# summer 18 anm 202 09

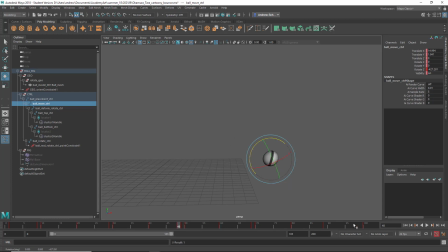998s
So maybe just a little bit more. Oh, I'm sorry, I did that in the wrong spot. Okay. Just check my graph editor to make sure it didn't
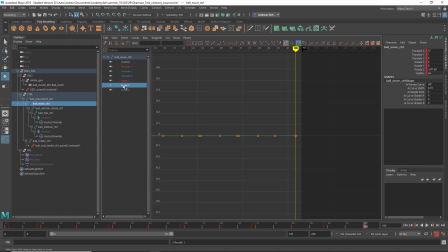yeah, let's make that linear again, because it just overwrote the tangent type when I did that.
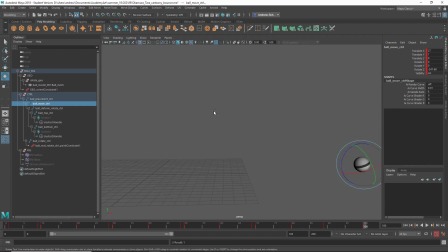1031s
Okay. No, too much. Oh, is there?
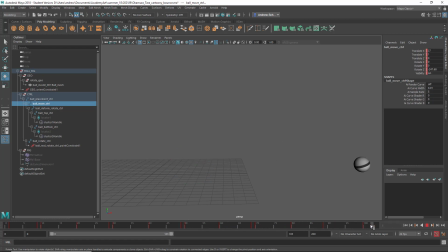1044s
Oh, okay. There's. I didn't realize. Okay, I thought I was doing the rotation for the entire thing, not just the end there. Okay. That's looking more normal.
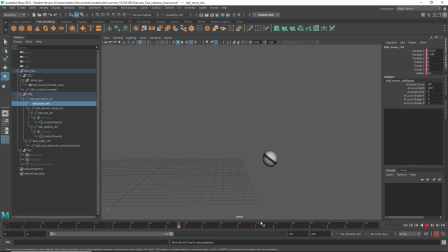Okay. Yeah, just little things, but yeah, overall you've done well. Okay, this is Xenon. Just gonna hide the curves. Oh, we're going that way.
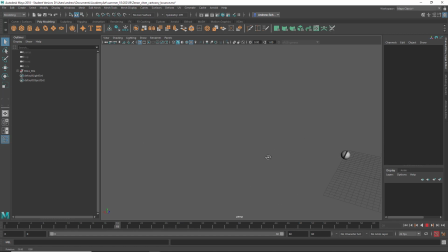1082s
Okay, that's fine. Actually, I might just do this. I'm just so used to looking at it from left to right. Okay. Alright, it's, yeah, got some of the basics.
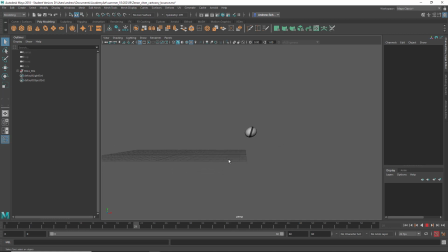1093s
There's some weird squashing and stretching going on. I think that the bounces are so low that it's squashing and stretching more than it needs to, and the forward momentum is a little bit inconsistent. So you did animate this, okay, instead, and then not that.
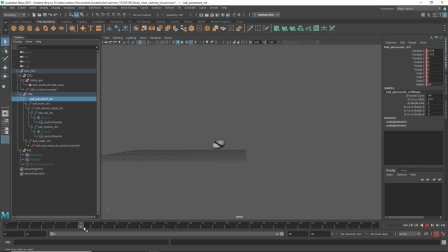1112s
Alright, so yeah, see, that's a lot of squash and stretch for not a lot of speed change relatively. So I'm actually going to start by,
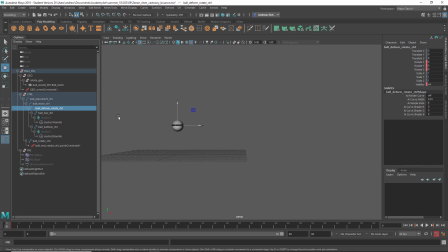1128s
why is that block? Oh, that's the rotate. Sorry, it's this one. Yeah, I'm actually just going to go ahead and delete all of these because I think they're kind of messed up. And just let's focus on this movement first, which is actually okay.
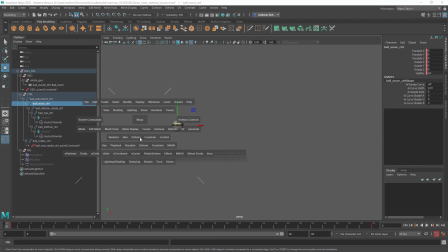1145s
I think you need to let's take a look at those Y curves.
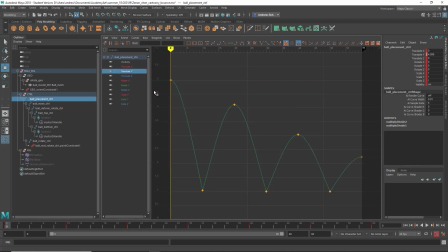1153s
Oh, you did it on this one. I keep forgetting. Okay. Yeah. It's alright. I think that they're a little kind of angular, and I think you want them a little more rounded, so
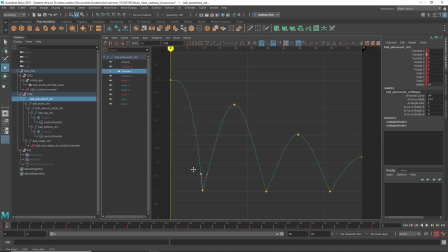1166s
you know, you might not that much, but you know, just a touch. Oops. See, a little more rounded like that.
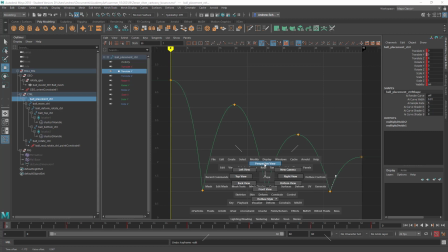1187s
Okay, see if we like that any better.
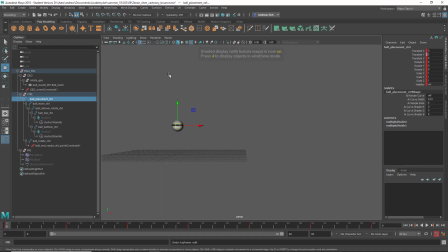It's not much different, but a little nicer. And you have the forward momentum kind of slowing down pretty rapidly at the end there.
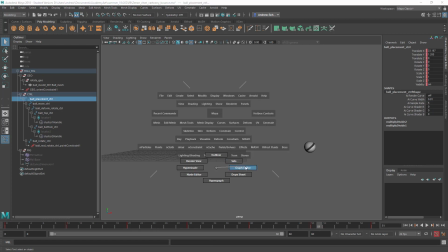1207s
So I might, that's the X, is it?
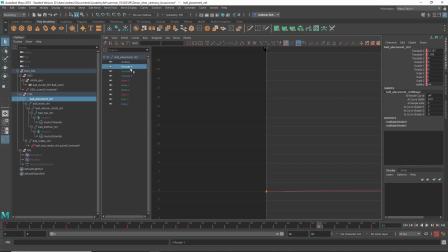1212s
Or is the sorry, that's, yeah, see, that's really quite, well, if you wanted to come to a stop. I guess if you wanted to come to a stop, at the end it should do a lot of little bounces. Since it's not doing that, I would do something a little closer to linear.
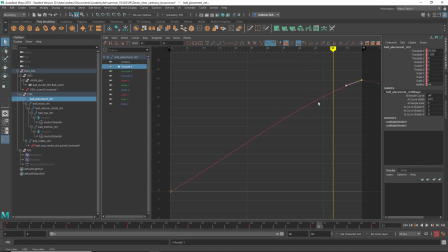1231s
I mean, you can have like a little bit of slowdown at the end, but I don't think I would do it so dramatically as you have.
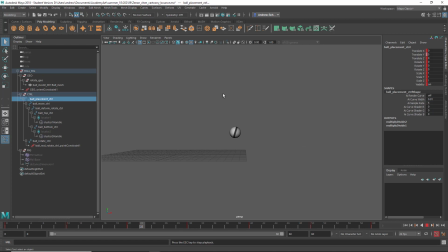1241s
That looks a little more natural to me.